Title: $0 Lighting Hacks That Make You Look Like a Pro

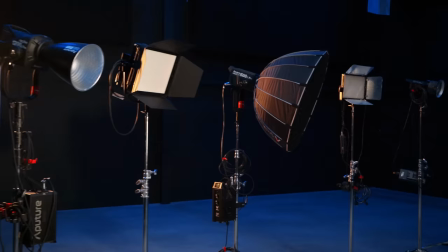[0:00]
In one hour, rapper Jack Harlow will arrive at the studio, so I need to make a cinematic lighting setup to shoot a video for him.
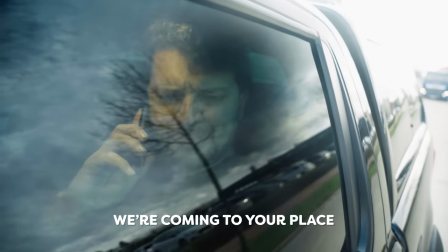[0:07] Oh, it's Yannick. Hey, Jordy. Change of plans, we're coming to your place. But I don't have any lights at home.
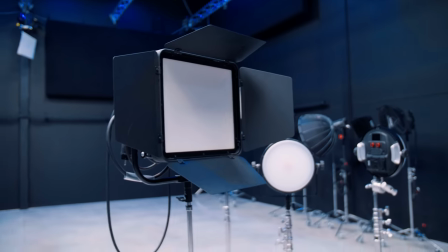[0:13] Then just take them with you.
But Yannick didn't know I came to work with my bike today.
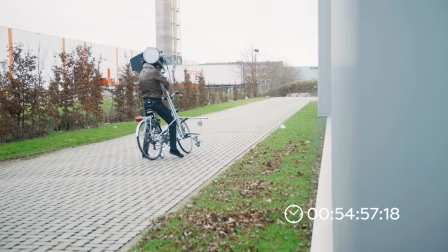[0:19]
One hour on the clock and I had to transform my living room into a cinematic studio without any lights. Lighting is not about lights. Wait, what did you just say? It's an actual technique. So as long as you have something that emits light, it can be used for an interesting shot. But before we start with anything, we first need to understand why we use lights in video production.
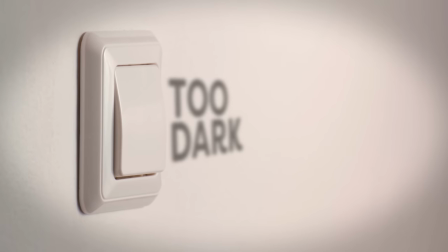[0:39]
And the biggest mistake is to turn on the lights because it's too dark. In other words, making a room brighter. But that's almost never the reason why we use lights. Now interesting enough, we use lights to make everything appear more three-dimensional. You see, videos are flat, two-dimensional. Just think about the device you're watching this video on right now. It's a flat screen. So it's up to the creative to make the illusion that what the camera records is three-dimensional. And there are hundreds of ways to do that, but with lighting, it's all about creating shadows.
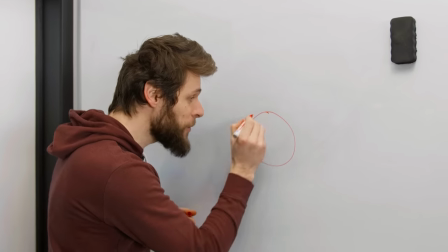[1:09]
When I ask you to draw a round ball, this would be considered a circle. It's flat.
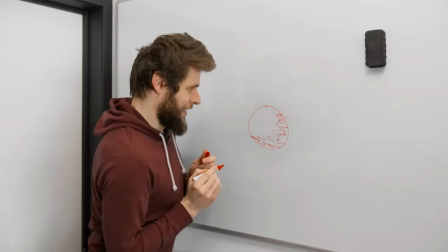[1:14]
So to create the illusion that it's a round object, we draw a shadow. Yannick is laughing at my ball and he thinks he can draw a better 3D ball.
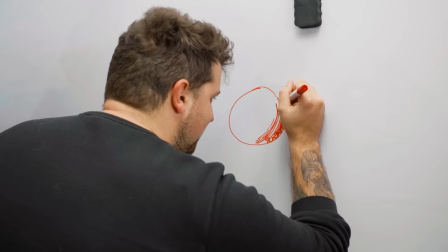[1:23]
So go ahead, Yannick. I'm real curious right now. Is this a better ball? 3D ball. And when adding light to a subject, we do the same thing. So back to finding lights. Anything that emits light is gonna be usable. And I'm gonna start off with the biggest light source that everybody has in their living room.
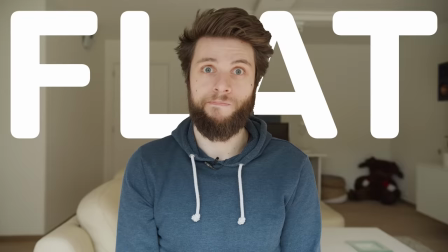[1:40]
The windows. Now sitting right in front of a window makes your face flat. Think about that circle because there are little to no shadows.
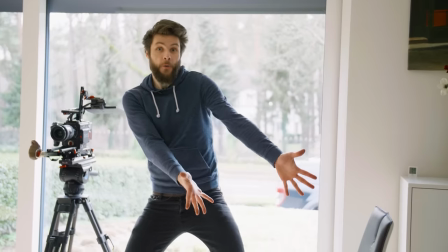[1:47]
So turn your chair around a little bit to catch the light from an angle. Now regardless of what light you're using, this one is called the key light.
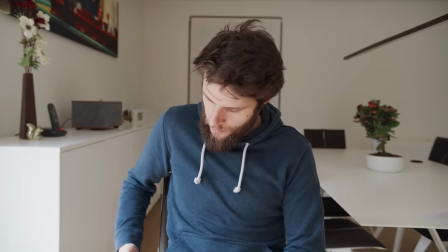[1:57]
Much better.
We got a problem. What?
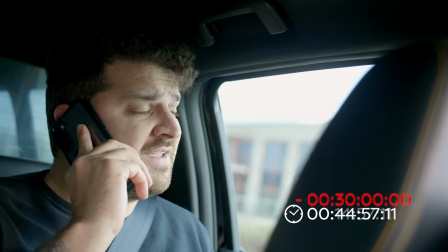[2:02] The driver took a shortcut and we are arriving in 15 minutes. F***!
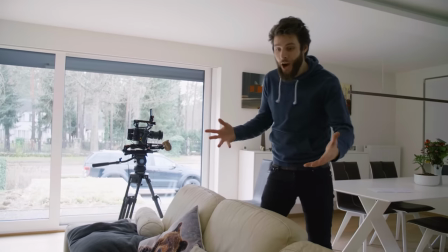[2:07]
With no time to lose, you want to look for a subject, something like a doll or a round object, so that you have a clear idea of how the shadows look.
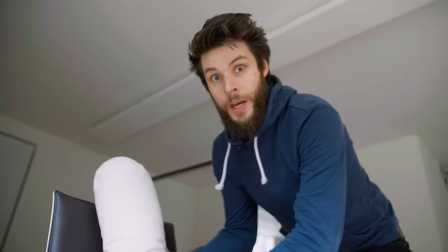[2:14]
I'm gonna go for these pillows. This will do. Step two, the background.
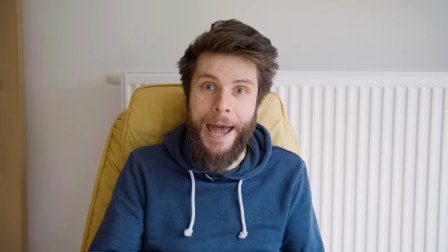[2:20]
Think about making things more 3D or creating more depth and sitting close to a wall is pretty flat.
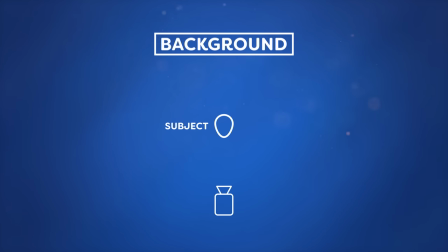[2:26]
So make sure that your background is separated from the subject. This creates depth.
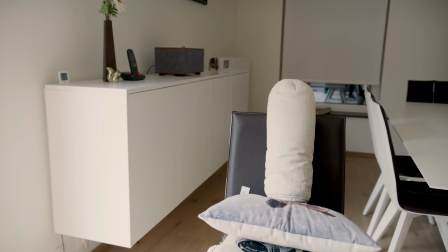[2:31]
You can even look for interesting objects that can help with that. Long objects like this cabinet show a clear perspective. Step 3. We can create even more depth in this scene by separating the subject using a backlight.
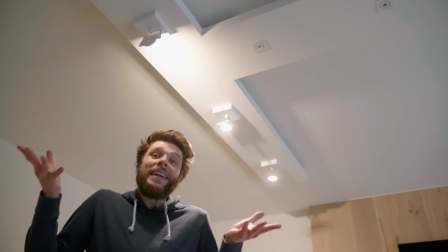[2:43]
This is nothing more than a light coming from behind the subject. And this could be any light, maybe something that you have at your ceiling that you can turn around and aim.
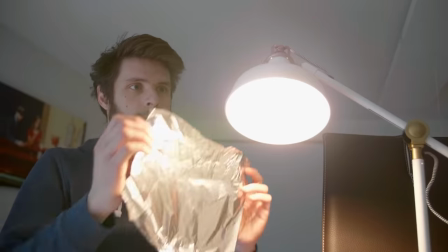[2:51]
Or perhaps some other decorative lights like a desk light. You can use aluminum foil to avoid spill and control the lights better.
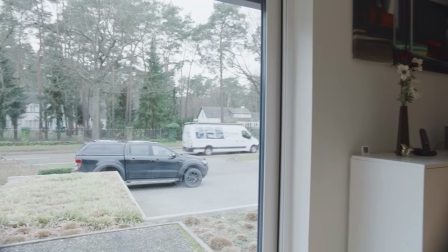[2:58]
As a rule of thumb, you want to place this backlight on the opposite side of where the window or the key light is coming from.
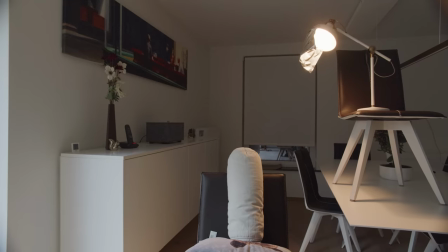[3:04]
And as you see, this creates a nice highlight on the back of the subject or my pillow. I know it's pretty ridiculous, but we have to work with what we have. Now having actual film lights would be useful.
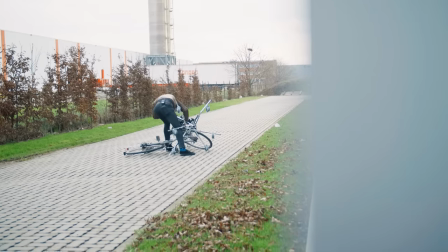[3:16]
That's why I tried to take these lights from RotoLight with me, which would be a great place to start with if you're looking to get your first light kit.
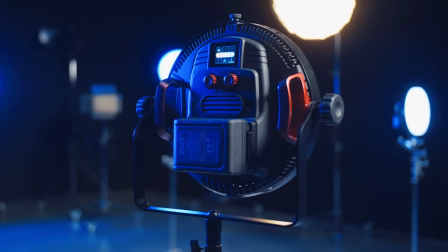[3:22]
Big thanks to them for sponsoring this video and I want to showcase their newest AOS 2 Pro and Neo3 Pro lights for a moment. They share the same technology as their bigger Titans, but in a much smaller and portable form factor at a very affordable price.
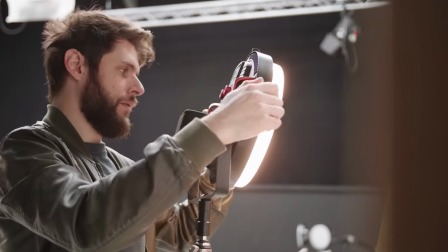[3:35]
Now apart from having an amazing power output, they are packed with tons of great features.
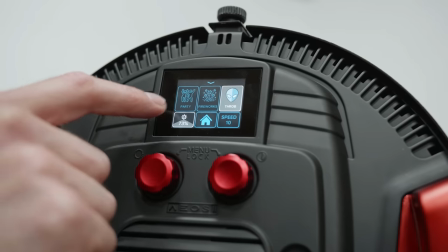[3:39]
Both the lights come with a whole bunch of special effects built in, like fireworks, candles, disco and more. These effects were actually designed by an Emmy Award winning visual effects veteran. And on top of that, you have an endless color palette to choose from.
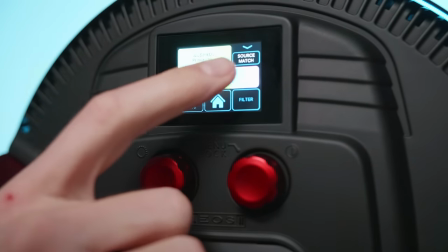[3:52]
There are more than 2,500 filters from Lee and Roscoe.
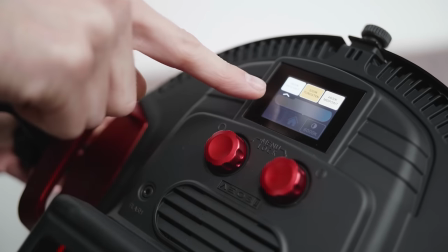[3:56]
And you can browse all of these wonderful colors and presets with ease through the touch screen. Or you can use the upgraded aluminum dials from the Neo3 Pro.
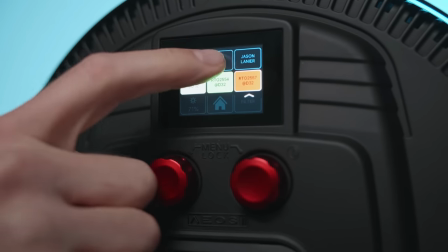[4:03]
There's even a Master of Lights Presets Pack where multiple Emmy Award winning filmmakers created presets so that you can recreate their cinematography look.
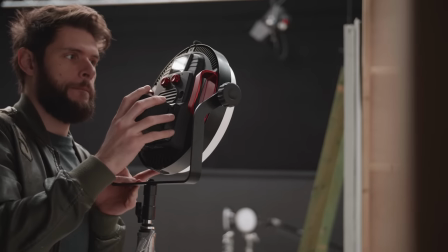[4:11]
You can either plug them in or power through a V-mount battery, making them useful for any location. And if you want to learn how to work with these lights as well, definitely check out our lighting course.
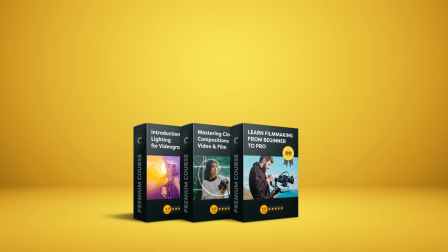[4:20]
I bundled this one together with our filmmaking and cinematography course and because I'm a little bit crazy I've slapped a 70% discount
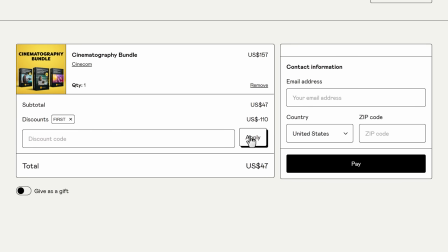[4:27]
on it for the first 50 people to use the coupon first on checkout All the info is in the description down below together with a link to the amazing rotolites
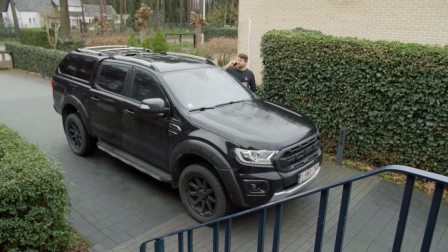[4:36] That's Janik again So we're on your driveway. All right stall as much time as you can.
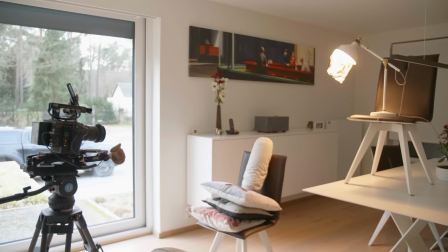[4:42]
All right This scene is already looking better but there's still work to do. The background is just not interesting and that is because there's no contrast. But making contrast is actually pretty easy to do. All you have to do is add some light in there.
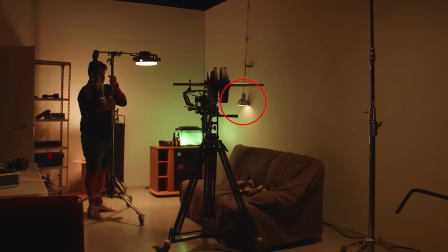[4:55]
That could either be a hard light that creates some sort of a hot spot or you can work with practical lights.
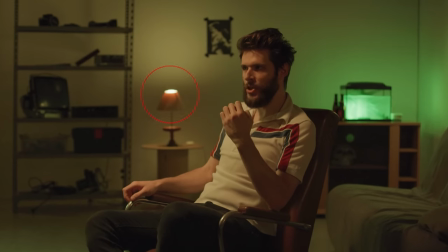[5:01]
These are simply decorative lights that are visible in your scene.
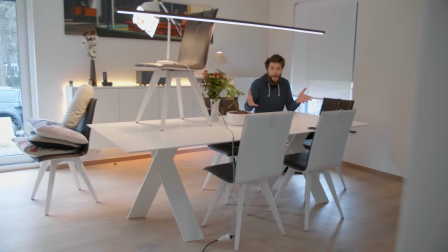[5:04]
Oh, by the way, if you happen to have a window in the background, don't be afraid to use it, but keep your curtains closed so that it's soft.
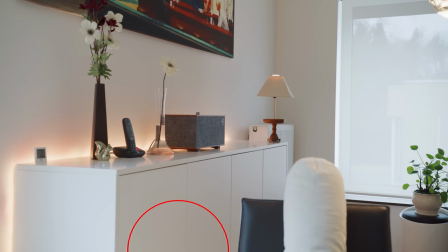[5:11]
On camera, look at flat areas and see if you can break that by putting some lights there. Again, look around in your home to find lights or stuff that you can use. You could even use a flashlight of your phone and put a vase on it.
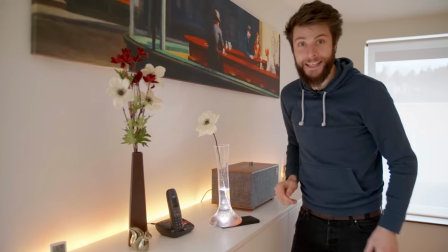[5:22]
A very creative way to add a practical light in the background.
Oh snap!
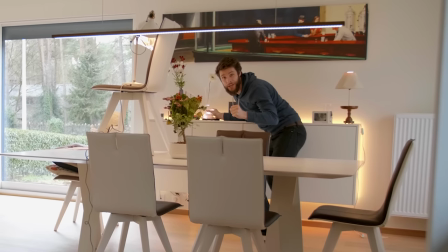[5:28]
There's still one last thing we have to do, which could make or break your scene.
Hang on!
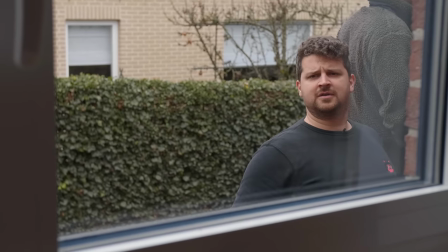[5:34] I'm in the shower!
Alright, the last step are background objects.
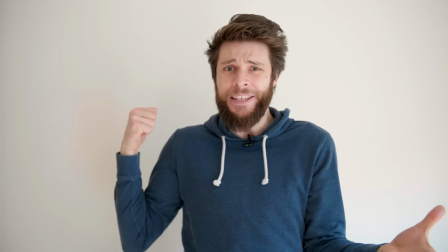[5:39]
And just like with practical lights, you want to make sure that your background isn't too boring, like sitting right in front of a white wall.
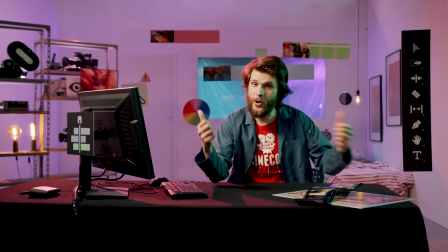[5:45]
And depending on what topic the video is about, you can pick to write objects. But things like plants always work.
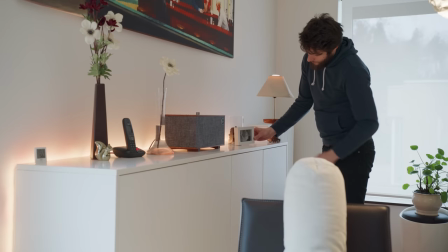[5:51]
So you might want to shuffle some things around in your living room. Look around at your place and see what you can find.
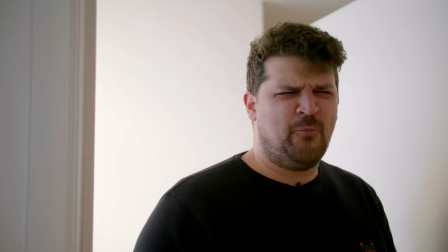[5:56] You finished? Yeah, I'm gonna make my hair wet. Why? Because otherwise I lied about taking a shower.
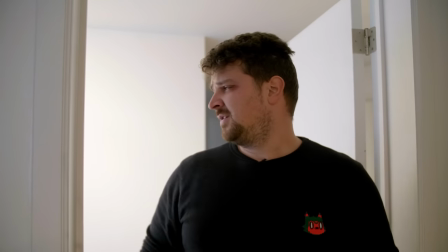[6:03] Okay. Come Jack.
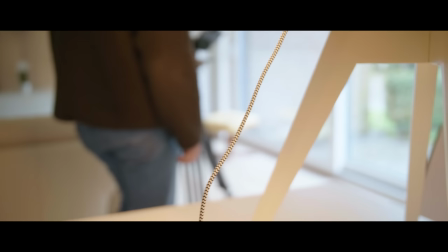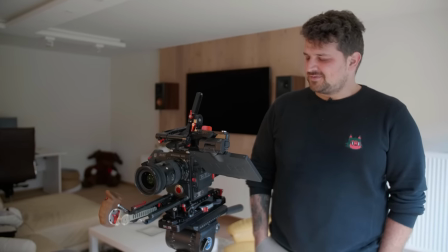[6:11] This is a nice shot. Hey, Jack Harlow, it's nice to...
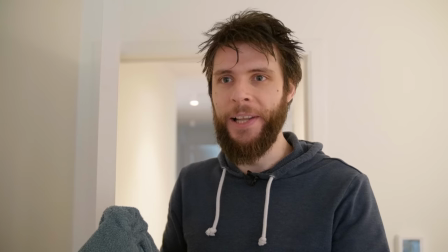[6:16] That's not Jack Harlow, that's Lorenzo.
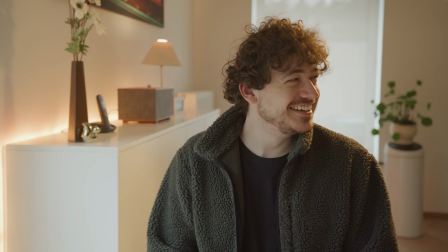[6:20]
And that's the story of how I turned my living room into a cinematic set for no reason at all. But now that you know the basics of lighting, you are ready to take that to the next level and learn about visual storytelling using actual film lights. And you can learn how to do that in this video here on my left. Thank you for watching and as always, stay creative.